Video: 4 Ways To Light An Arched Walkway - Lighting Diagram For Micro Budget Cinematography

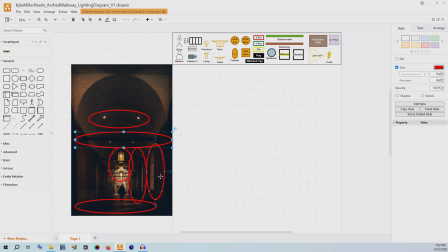[4:07]
If you want to have more control over it, that's what we're talking about today in terms of building a cinematic image through the lighting and the tone that we need for the story that we're telling. So let's just get started by making a hallway. As usual, going to go to the floor plan tools and start building.
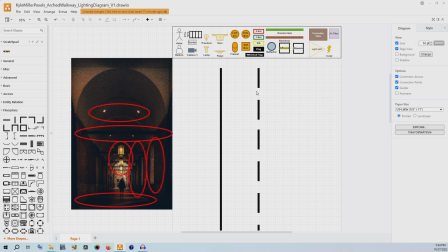[4:26]
Okay so we see one two three four five windows. We have one two three four five windows and if we have an actor and they're going to be walking
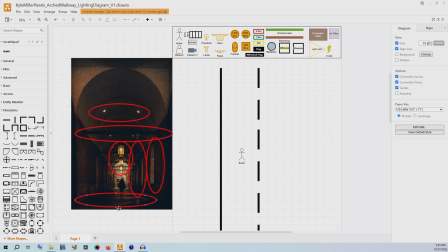[4:40]
you know down the hallway. We do want to get this double kind of v-shaped light here. I think that looks really cool and it will add a little bit more dynamics to that pattern. Now we could just do lights straight across but for this
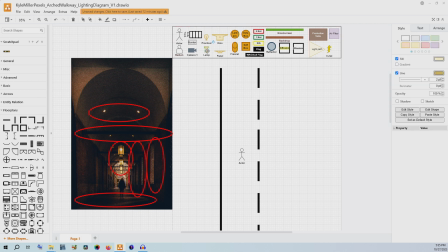[4:58]
I'm going to start with just having Fresnel based lamps. We want that to be a hard light because that's going to be helping us cut across here. When we look at these shadows they're not incredibly hard so we can use some diffusion as you see what I'm building here.
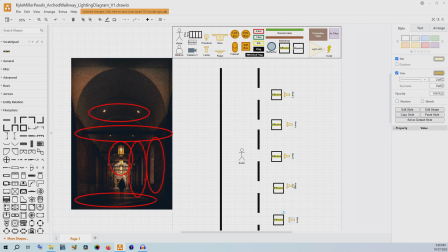[5:16]
That would make it so that our lights do have a little bit of that edge taken off of them as they cast into this walkway. However, we don't want them to be super soft. We want that really hard light to pass across the subject's face as they walk through.
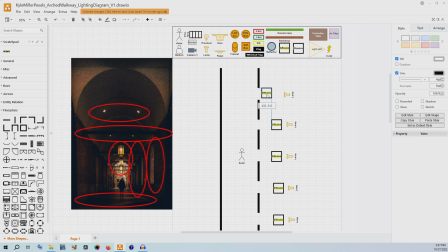[5:36]
So I'm not going to put this really right up here, which would soften it out. I'm going to leave it right next to the light just to soften it a little bit. So then let's just take a look at the kind of light paths we would be able to create with this.
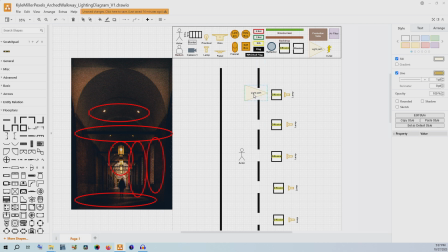[5:51]
Now essentially by passing the light through the through this window the window is the new source almost. So we're gonna kind of put our light paths like this to imagine what that would look like.
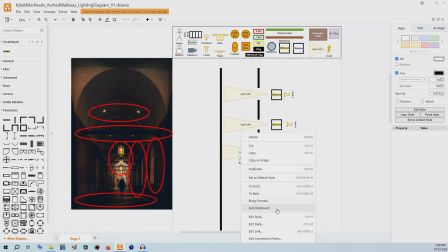[6:07]
Now we want to bring our actor to the front and we're having that diffusion further back towards the light because the further away your light source is the harder the light will be or you know remain in this case.
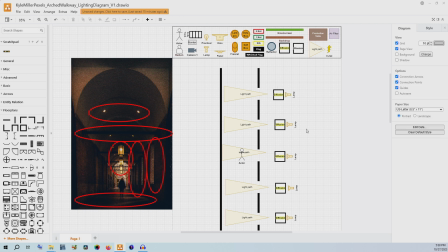[6:24]
Now this is just one way to do it this is if you don't need those shadows to be super super sharp. Now I will say I like them to be sharper so this is kind of our
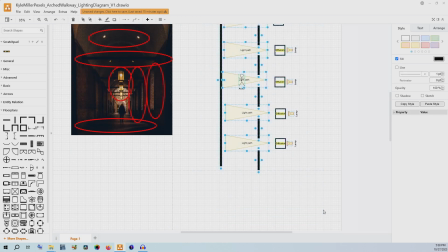[6:35]
first idea for how to accomplish this but there are,
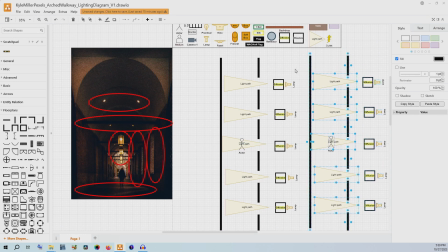[6:40]
like in most things with filmmaking, several different options that we could do that would all be reasonable
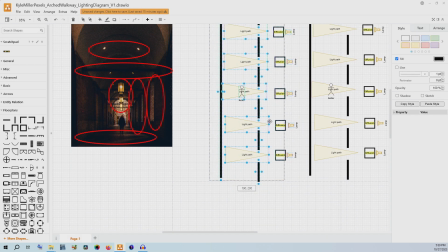[6:47]
and effective and have slight differences between them for different kinds
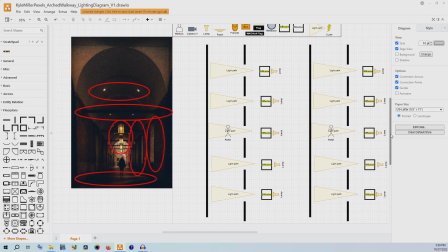[6:52]
of storytelling requirements. So in my other option, I'm going to take away this diffusion and I'm going to have these all be Fresnel-based lamps. Now if they're Fresnel lamps, we get a lot more control over how those shadows look,
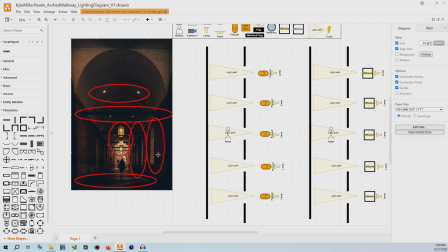[7:11]
because we can focus the light through the actual window, and we can make it a little bit harder, make it a little bit softer, but have a little bit more control over that as it passes through between the bricks.
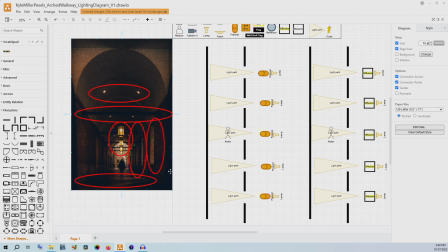[7:25]
Now this is still if we're just doing it as a single shaft coming through, but like we said there are these interesting v-shaped patterns. Now I have a theory that that's probably with how the window is constructed is what's actually creating that shape.
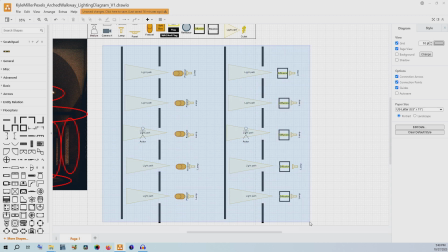[7:44]
But I want to try to do that under our own control.
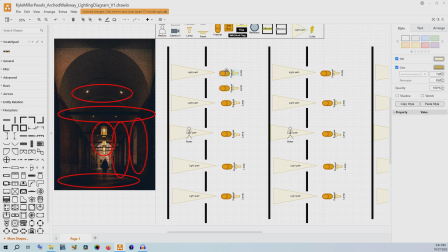[7:49]
Now this one is going to get expensive because for every single one of these we are going to actually double in terms of our lighting and the Fresnels.
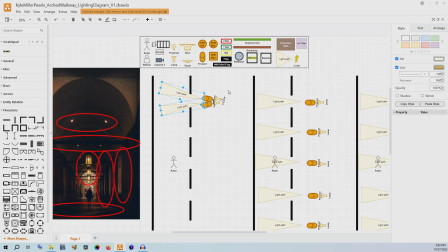[7:57]
Now if you have to attach your own Fresnels, I'm sorry about that because it will get much more expensive.
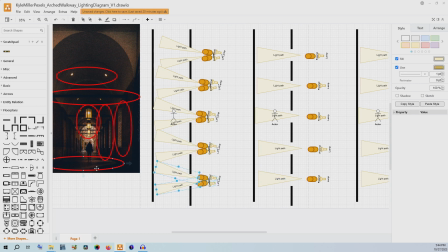[8:05]
And by doing this we get to guarantee that V-shaped double light streak because I think it's really gorgeous.